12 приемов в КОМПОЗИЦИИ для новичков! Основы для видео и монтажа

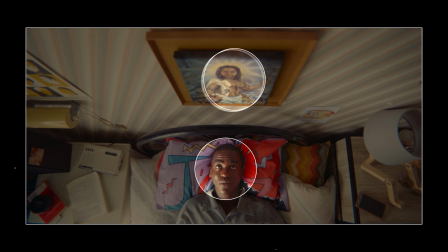0:00 Посмотри сюда. Теперь сюда. А сейчас вот сюда. Понимаешь, что происходит?
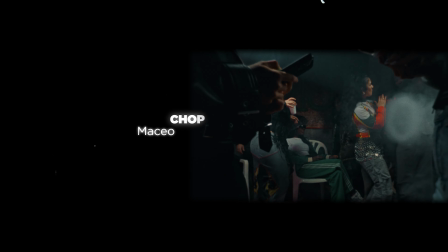0:04 Мы манипулируем твоим взглядом. И не только мы. Любой контент стремится к этому. Манипулирование твоего внимания. Есть самые разные способы захватить внимание зрителя. И сегодня я тебе расскажу об одном из самых важных. И это композиция кадра. Композиционные трюки существуют в индустрии не для красоты.
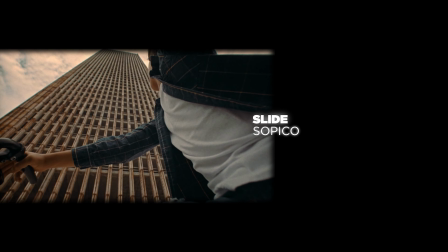0:21 Они направляют твое внимание туда, куда нужно тебе смотреть, чтобы ты понял историю, героев и их мотивы. В этом обычно помогают линии и объекты, которые направляют взгляд на главный объект или так называемый центр интереса.
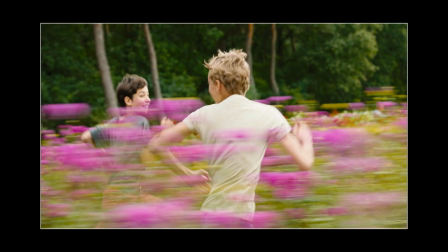0:34 Выбор композиции зависит не только от заложенного смысла, но и от формата кадра. Например, в формате 3 к 4 трудно следовать правилу третей.
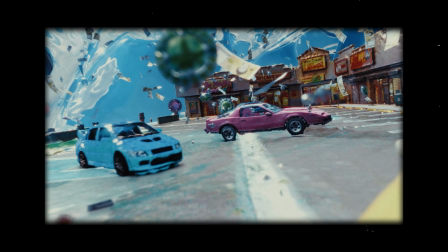0:42 В этом выпуске я расскажу тебе о десятке самых топовых композиционных решений, которые стоит знать и создавать в своих кадрах.
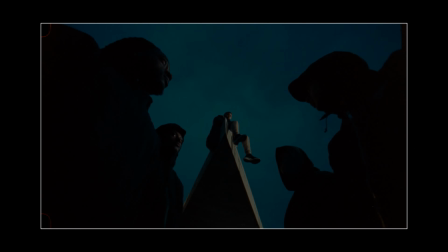0:48 Ну а перед тем, как начать, сделаю ремарку, что обычно одна композиция совмещает в себе несколько других.
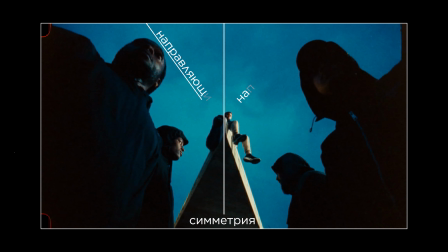0:53 Например, вот в этом кадре есть и симметрия, и направляющие, и ритм. Поэтому разграничения на виды условны. С тобой Слава Хохлов, погнали!
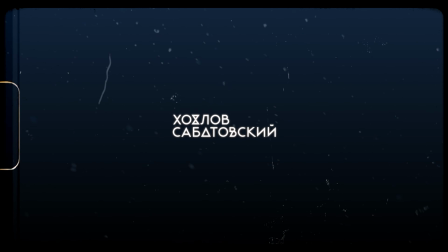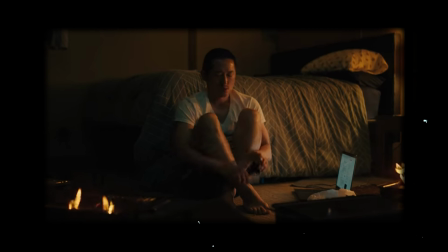1:11 Один из простых приемов – центральная композиция. Для ее создания нужно просто поместить объект в центре кадра.
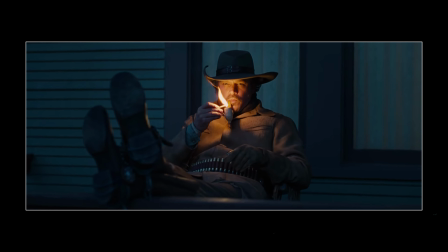1:16 И вот о чем я говорю. Даже если мы возьмем в пример вот этот кадр, то тут помимо центральной композиции есть направляющие линии, которые указывают, куда нам смотреть. А еще глубина кадра. У нас тут по факту три плана – с ногами передний, потом главный план, который в фокусе, и задний – фон.
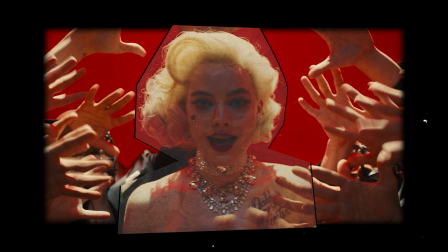1:32 Когда мы используем центральную композицию, то автоматически подразумеваем, что объект, который находится в центре – авторитет. Значимый объект или персонаж истории. Также этот прием может символизировать гармонию и стабильность, так как картинка выглядит сбалансированно.
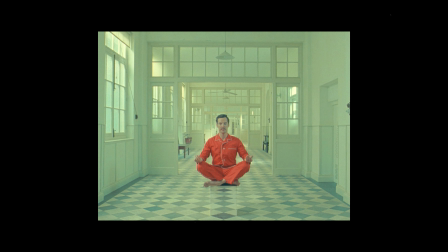1:46 И он считается самым идеальным для соотношения сторон 3 к 4. Отчасти поэтому это излюбленный прием Уэса Андерсона.
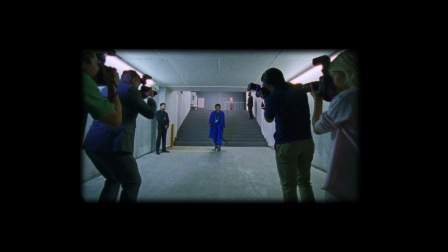1:53 Но центральная композиция может преобразовываться и в симметрию. Это когда обе стороны кадра за счет линий, объектов, симметричного лица отзеркаливают друг друга.
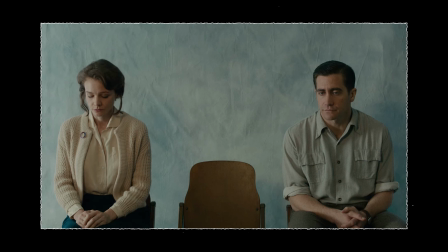2:02 Она часто основана на геометрических фигурах, типа кругов, треугольников или прямоугольников.
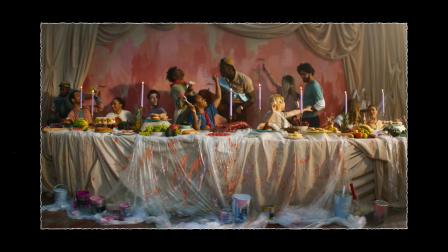2:07 Создает максимальный баланс, и этим очень приятно глазу.
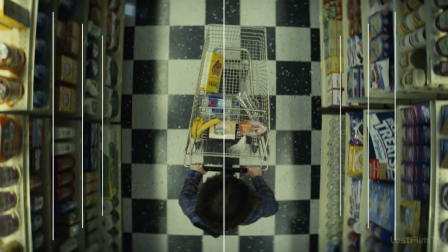2:10 Вот в этом примере симметрия достигается и направляющими линиями, и ритмом, когда есть повторяющиеся элементы в кадре. Плюс тут получается не только симметрия, но еще и фрейминг, потому что вот эти полки образуют такие естественные рамки.
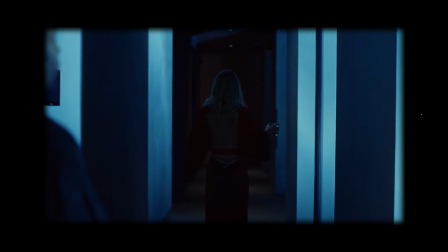2:22 А что, если специально нарушить симметрию? Тогда она может создать в кадре драматизм или конфликт.
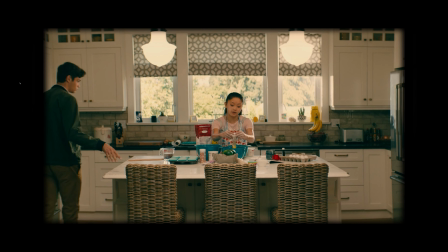2:28 Сцена с нарушенной симметрией может символизировать, например, внутренний конфликт или напряженные отношения между персонажами.
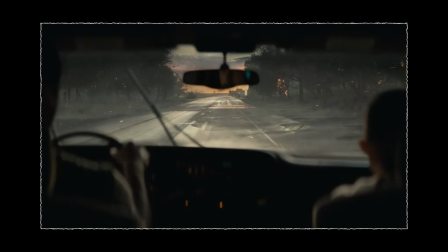2:38 Перспектива в кадрах играет большую роль. Она помогает показать глубину сцены и отношения между объектами или персонажами.
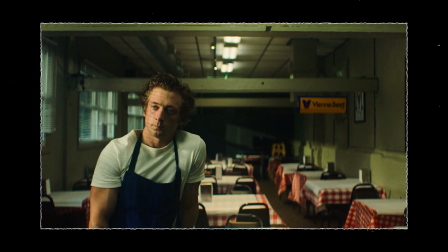2:44 Как я уже сказал ранее, композиционные приемы работают в совокупе,
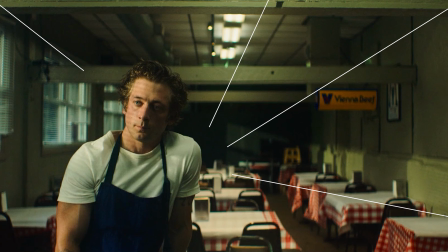2:47 и тут перспектива достигается диагональными направляющими линиями, которые обращают взгляд в конкретную точку.
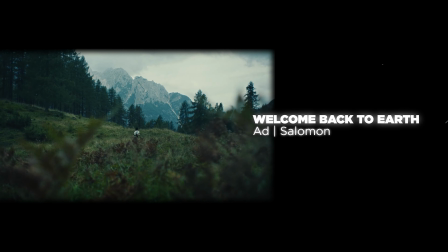2:53 Именно это создает ощущение глубины и объема в кадре. Перспектива может быть использована для усиления эмоциональной нагрузки сцены.
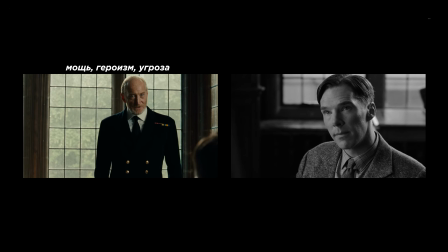3:00 Например, низкий угол съемки может создать впечатление мощи, героизма или угрозы, а высокий – чувство уязвимости или потери контроля.
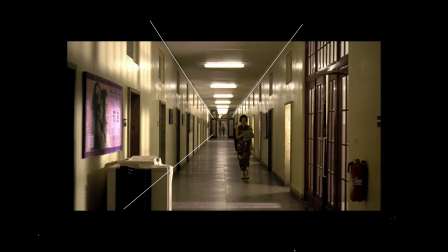3:07 А перспектива, уходящая вдаль, может стать символом пути, движения и динамики.
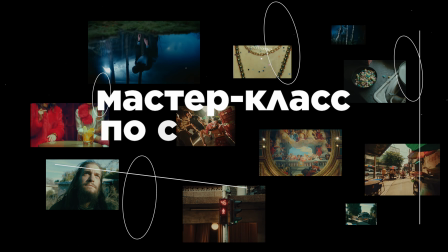3:12 Кстати, я тут нашел хорошую перспективу для тебя. Пройти наш бесплатный закрытый мастер-класс по созданию кадров, как в кино. Вот такой словесный каламбур, но давай к сути.
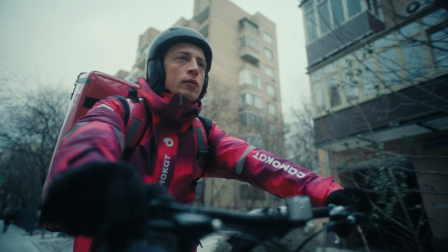3:21 Тебя там будет ждать самая полезная информация о том, как создаются красивые кадры, начиная от идеи и заканчивая съемкой и монтажом. А если у тебя остаются вопросы, то ты сможешь их легко задать в прямом эфире и получить все ответы.
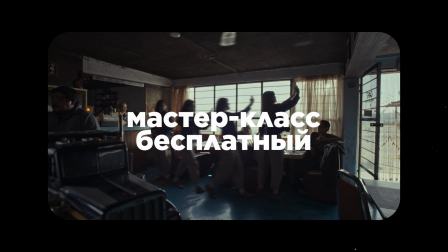3:33 Мастер-класс хоть и бесплатный, но попасть ты на него сможешь только после регистрации по ссылке в описании к видео.
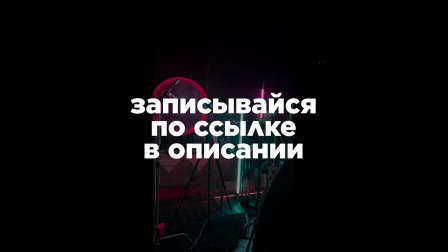3:38 Поэтому ставь на паузу и иди скорее записывайся. Напоминать об этом мы больше не будем. Ссылка в описании, ты знаешь, что делать. А мы возвращаемся к теме.
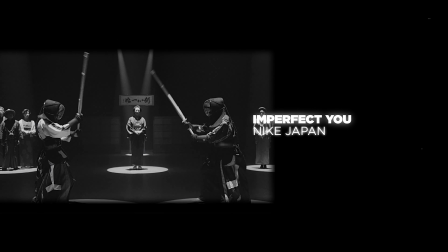3:49 Линии в кадре – мощный инструмент, который направляет взгляд зрителя, и их всегда нужно искать при постановке кадра.
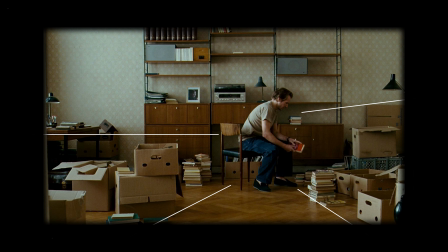3:55 Направляющие линии названы так не просто так. Они устремляют взгляд зрителя и создают ощущение движения внутри кадра.
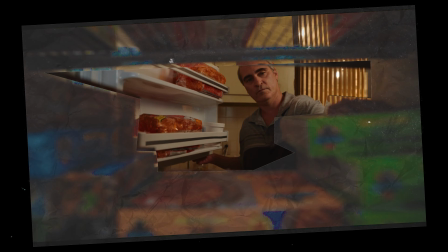4:02 Вот тут мы видим, что кадр построен по правилу третей, но за счет переднего плана в расфокусе появляется дополнительная глубина.
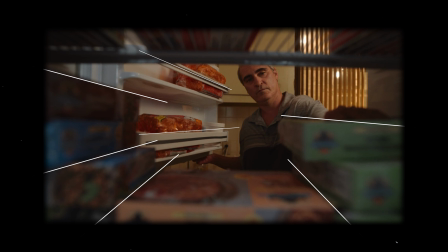4:08 А многочисленные линии тут, здесь и вот тут – все они расположены так, что направляют взгляд на главный объект, хоть он и занимает не так много места в кадре и вообще находится даже не посередине. Тем не менее, благодаря этим линиям наш взгляд сразу цепляется за главного персонажа, поэтому линии так важны.
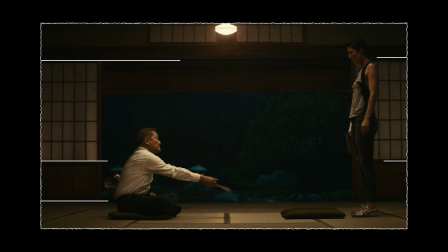4:25 Направляющими могут быть не только диагонали, но и прямые горизонтальные и вертикальные линии.
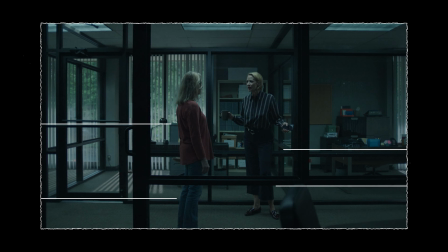4:30 Используй их, если хочешь передать через кадр ощущение спокойствия.
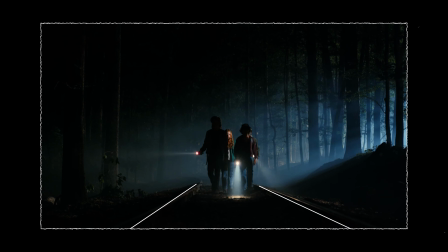4:34 А вот диагональные линии и кривые придают кадру движение, динамику и иногда даже некоторое напряжение.
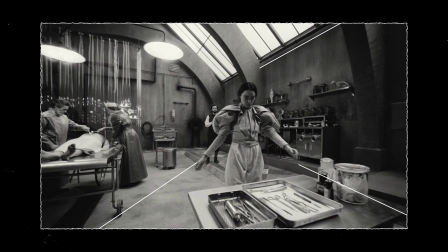4:40 Они заставляют глаз двигаться по кадру, что делает сцену более драматичной и живой.
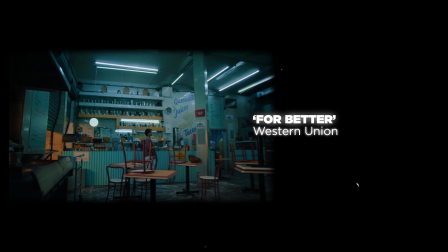4:44 Правильное использование направляющих линий добавляет визуальной глубины и объема в кадр, делая его более привлекательным для зрителя.
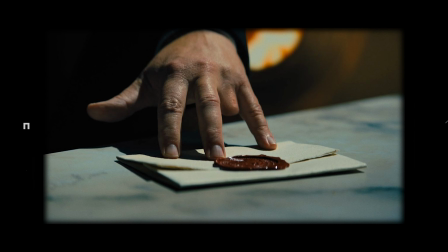4:51 Можно использовать потолки и стены, заборы, деревья, пальцы, указывающие на важные объекты и вообще все, что создает линии.
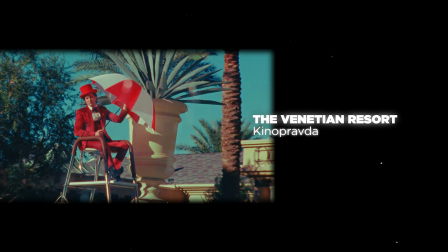5:01 Ты наверняка о нем уже слышал. Правило третей является основным принципом композиции, так как помогает создавать баланс.
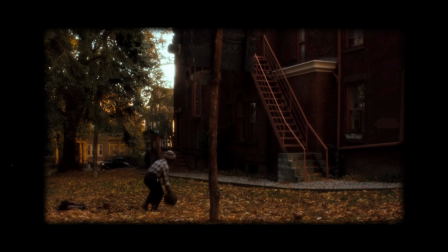5:08 Чтобы снять кадр по этому правилу,
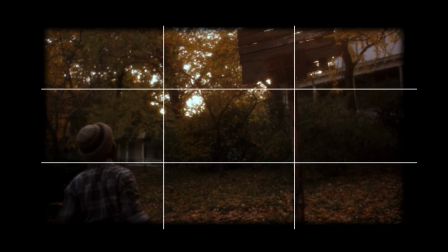5:10 нужно разделить его на 9 равных частей с помощью двух горизонтальных и вертикальных линий и расположить главный объект на одну из четырех точек, которые получились при пересечении.
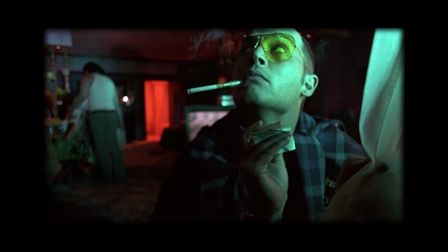5:19 Можно было бы сказать, что это все, но это правило достаточно коварно, и нужно соблюдать еще несколько моментов.
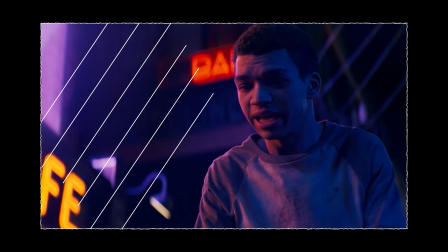5:25 Если персонаж идет или смотрит в сторону, то нужно оставить свободное пространство там, куда направлен его взгляд.
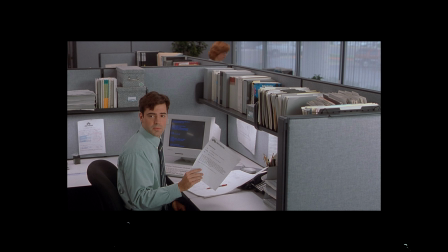5:30 А чтобы в кадре был баланс, то и на другую сторону кадра стоит расположить объект на фоне. Тут, например, сбалансировали свечами на переднем плане. Очень важно следить за тем, чтобы каждая часть кадра не была перегружена.
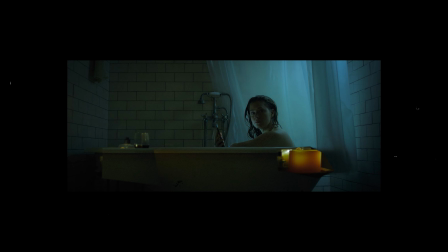5:42 Поэтому, если бы свечи стояли с другой стороны, то кадр был бы не так приятен глазу.
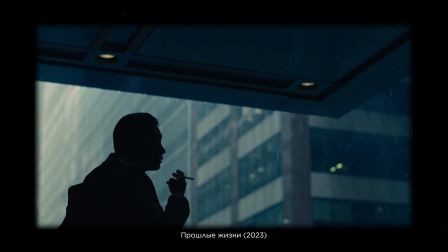5:47 Конечно, эти правила можно нарушать, но только если это требует истории и задачи.
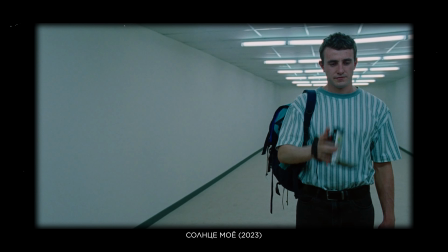5:52 Если нарушаешь баланс умышленно, то символизировать такой кадр будет тревогу или дискомфорт персонажа.
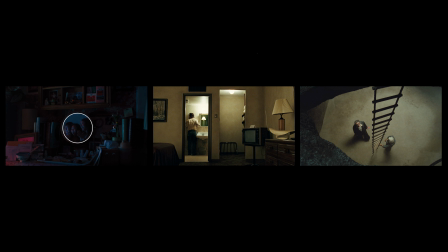6:01 Фрейминг. Это уже более креативное решение, мы уже о нем упоминали. Это когда ты располагаешь на переднем или заднем плане естественные рамки, тем самым кадрируя сцену.
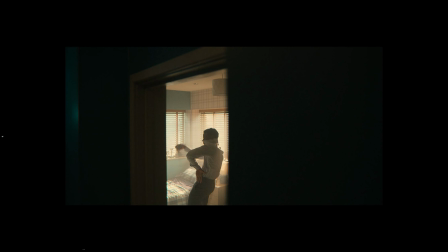6:10 Фрейминг помогает сосредоточить внимание на важных моментах или персонажах, но самое интересное, созданием рамок можно подчеркнуть символизм сцены.
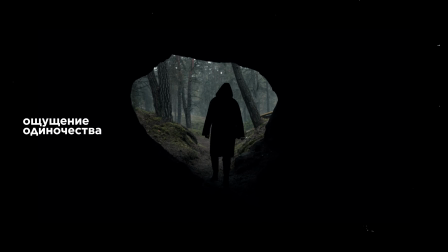6:18 Фрейминг может передавать ощущение изоляции или одиночества, напряжение или ограниченность возможностей персонажа.
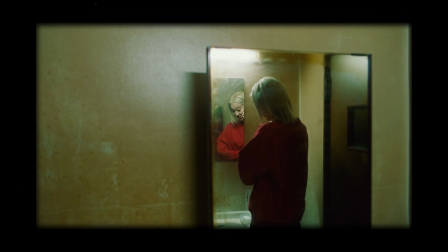6:24 А переход в таком кадре от крупного плана к общему может символизировать освобождение от чего-то или новый взгляд на ситуацию.
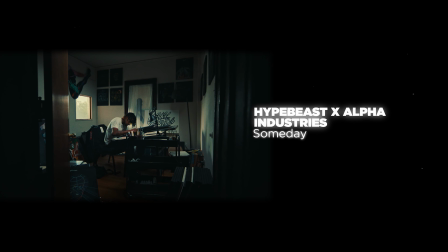6:30 Фрейминг добавляет по максимуму глубину кадра, так как тут работает и передний план, и основной с персонажем, и задний.
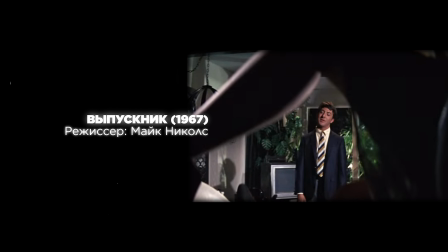6:37 Ну а рамкой может служить что угодно, даже нога.
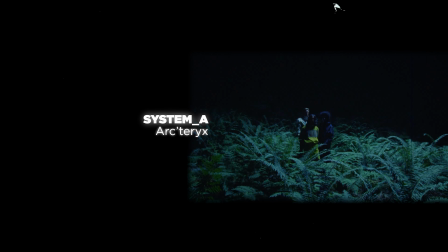6:43 Круговая композиция – это такой вариант симметрии, только уже с более сложным строением.
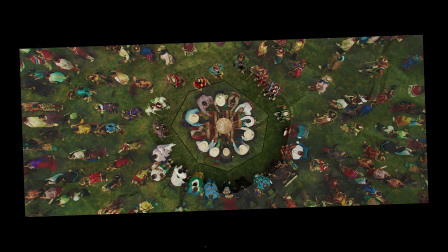6:48 В такой композиции мы фокусируемся на центральной точке, а ее окружаем элементами вокруг так, чтобы было впечатление кругового движения.
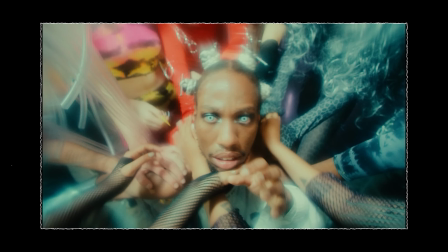6:54 Оно придает изображению гармонию и подчеркивает важность центрального объекта. Вот в этом примере вообще можно увидеть два круга, плюс за счет рук тут есть направляющие.
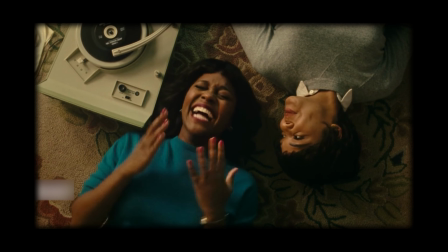7:03 Когда объекты или персонажи расположены вокруг центральной точки, это дает ощущение единства и целостности, как будто все части кадра соединены вместе.
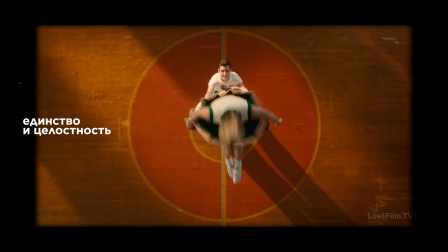7:10 Такая композиция подчеркивает связь между идеями и персонажами, добавляет кадру динамичности и усиливает эмоциональную напряженность сцены.
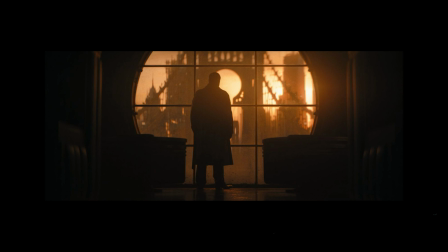7:17 Но иногда круговая композиция может передавать и другие смыслы. Например, если персонажи окружены кругом, это может означать их замкнутость или изоляцию.
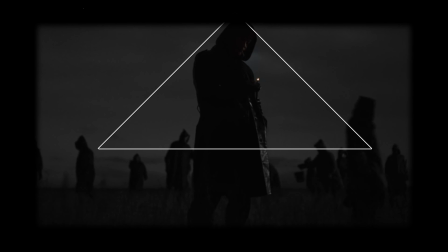7:29 Один из самых редких приемов – треугольная композиция.
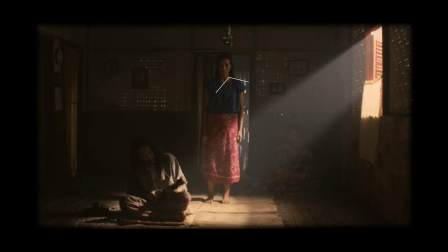7:32 В ней объекты группируются в виде треугольника или образуют невидимые линии, которые его напоминают. Вот в этом примере мы вообще можем заметить несколько треугольников.
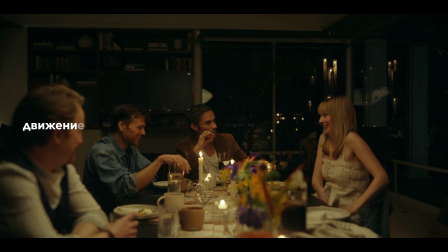7:41 Эта техника композиции помогает создать интересное визуальное напряжение в кадре и ощущение движения, замкнутости, а также создать взаимосвязь между тремя объектами.
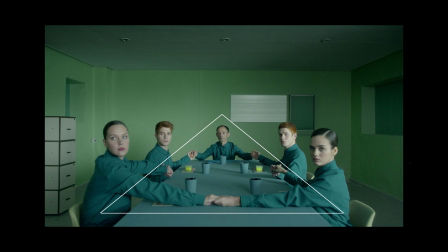7:50 Ну а технически, такая композиция уравновешивает все элементы кадра.
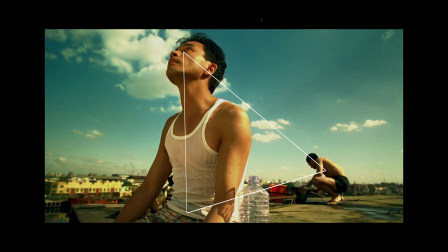7:54 И если объекты расположены на разных планах и образуют трехмерную структуру, то кадр получается очень объемным и глубоким.
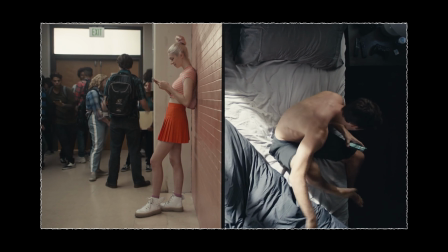8:04 Мы привыкли, что сплит-экран – это разделение кадра на две или более частей на монтаже, но его можно организовать и в самом кадре при съемке.
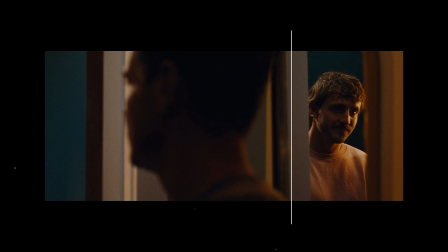8:12 Разделителем может стать опять-таки что угодно – от двери до любого предмета на площадке.